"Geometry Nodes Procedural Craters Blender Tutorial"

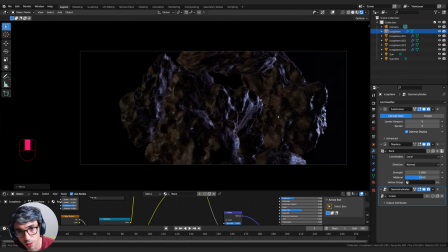22:21 just punching that out maybe scaling it down very cool surfacing it's going to be it's going to be really fun i think to fly a camera into this to find places to put like a station entrance and stuff like building one in here is going to be kind of cool like we should
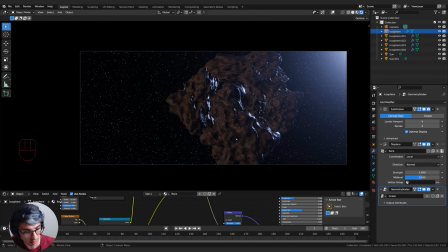22:37 put a few more asteroids in the space you know like what happens if we take this shifty duplicate scale down grab x do need to expand my draw distance on this camera it's a bit too shallow come to the camera tab go right here to clip start end and i'll take the end up by adding another
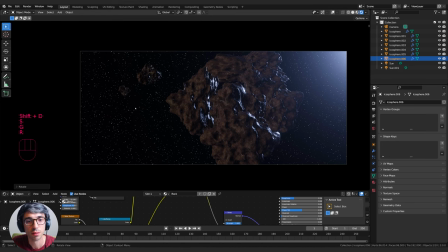22:53 zero just a couple of these around here maybe don't know if i need the geometry nodes on these or all the subdivisions i might turn the subdivisions down so i end up with too much stuff shift d duplicate just placing these
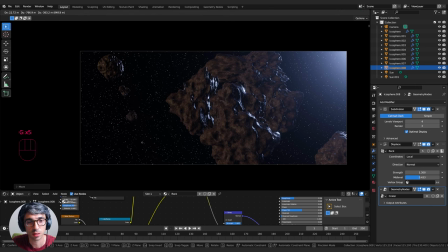23:09 finding cool spots for them moving them out and the x as well so that we've got different planes of movement so you see as i move around you'll see how far away these things are that one looks like it needs to be a bit a bit rougher so i might click on this one one thing you can do
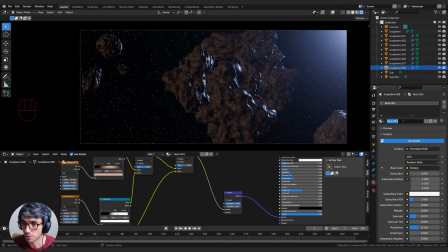23:25 is you can come to like the material editor and we can increase this rock and we can call this rock far and
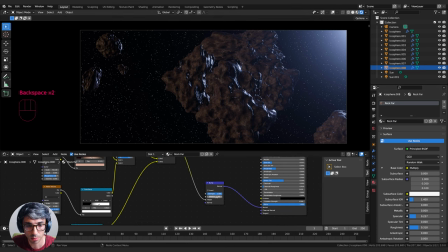23:34 with rock far what i can do is come to my bump and i can turn out my distance so rock far is now totally different material and it's just assigned to this turn my distance up on the bump it's going to get really really bumpy and that
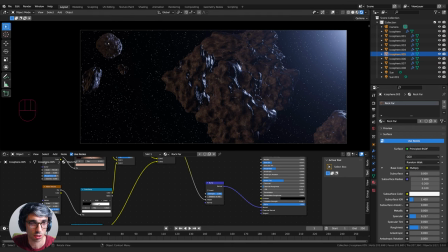23:46 will make it look a bit better from a distance so you see this one's closer to us and it doesn't look good whereas this one looks really nice and we might want to plan it off the distance as well uh so let's go shift a we're going to create a UV sphere.
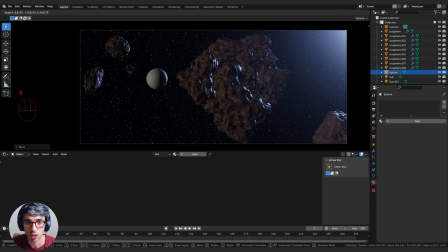24:03 Where's the UV sphere? There it is. I'm going to make it huge, like bigger than everything. And then grab X, you push it way up.
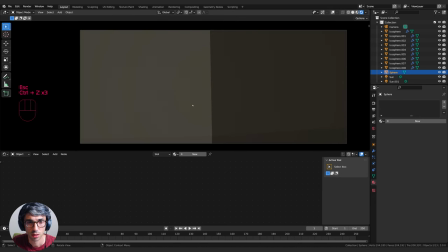24:15 Not too far out. I've lost it. Grab X, push it out there.
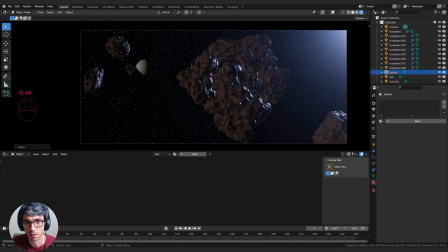24:20 Grab X. And I might bring it in a little bit and scale it down.
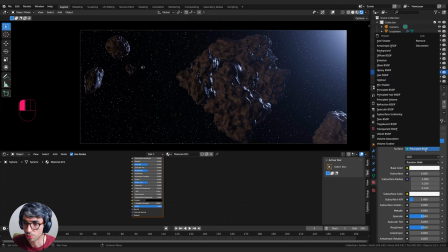24:28 Click new to put a new material on it we're going to switch this from principal ds to an emission shader
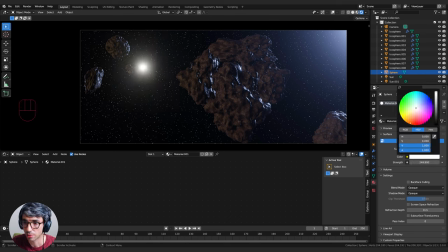24:33 and we'll turn the strength up and we'll give it like a really bright orange color
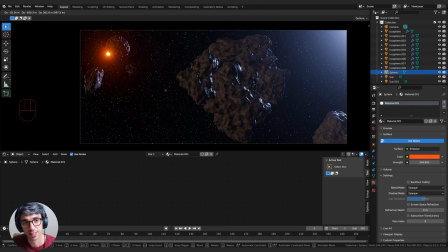24:39 i like kind of i usually like tucking a sun if i'm going to have one kind of behind stuff like this and it looks nice not too much because you want to like overpower the shot
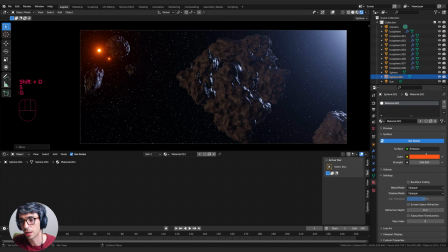24:55 we should have dual suns like that change this into like a like that and then with the second one we can have a different sun color more of a red thanks so much for watching
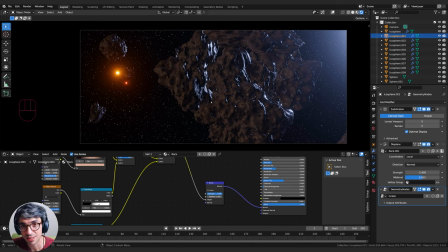25:10 this tutorial hope you really enjoyed it learned a lot of cool tips and tricks we're gonna be pushing this thing further in the next episode when we start adding to add in the the base itself some structure and some really cool things eventually we'll be animating the camera and the ships and we're
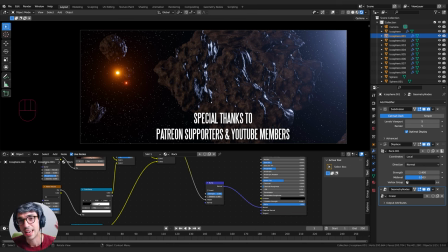25:23 going to do so many cool things to this shot. Hope you're very excited. Stay tuned. Now, if you like this tutorial, please hit that like button and subscribe to the channel. Thanks so much for watching. I hope to catch you in the next one. Until then, have a fantastic week. See you later.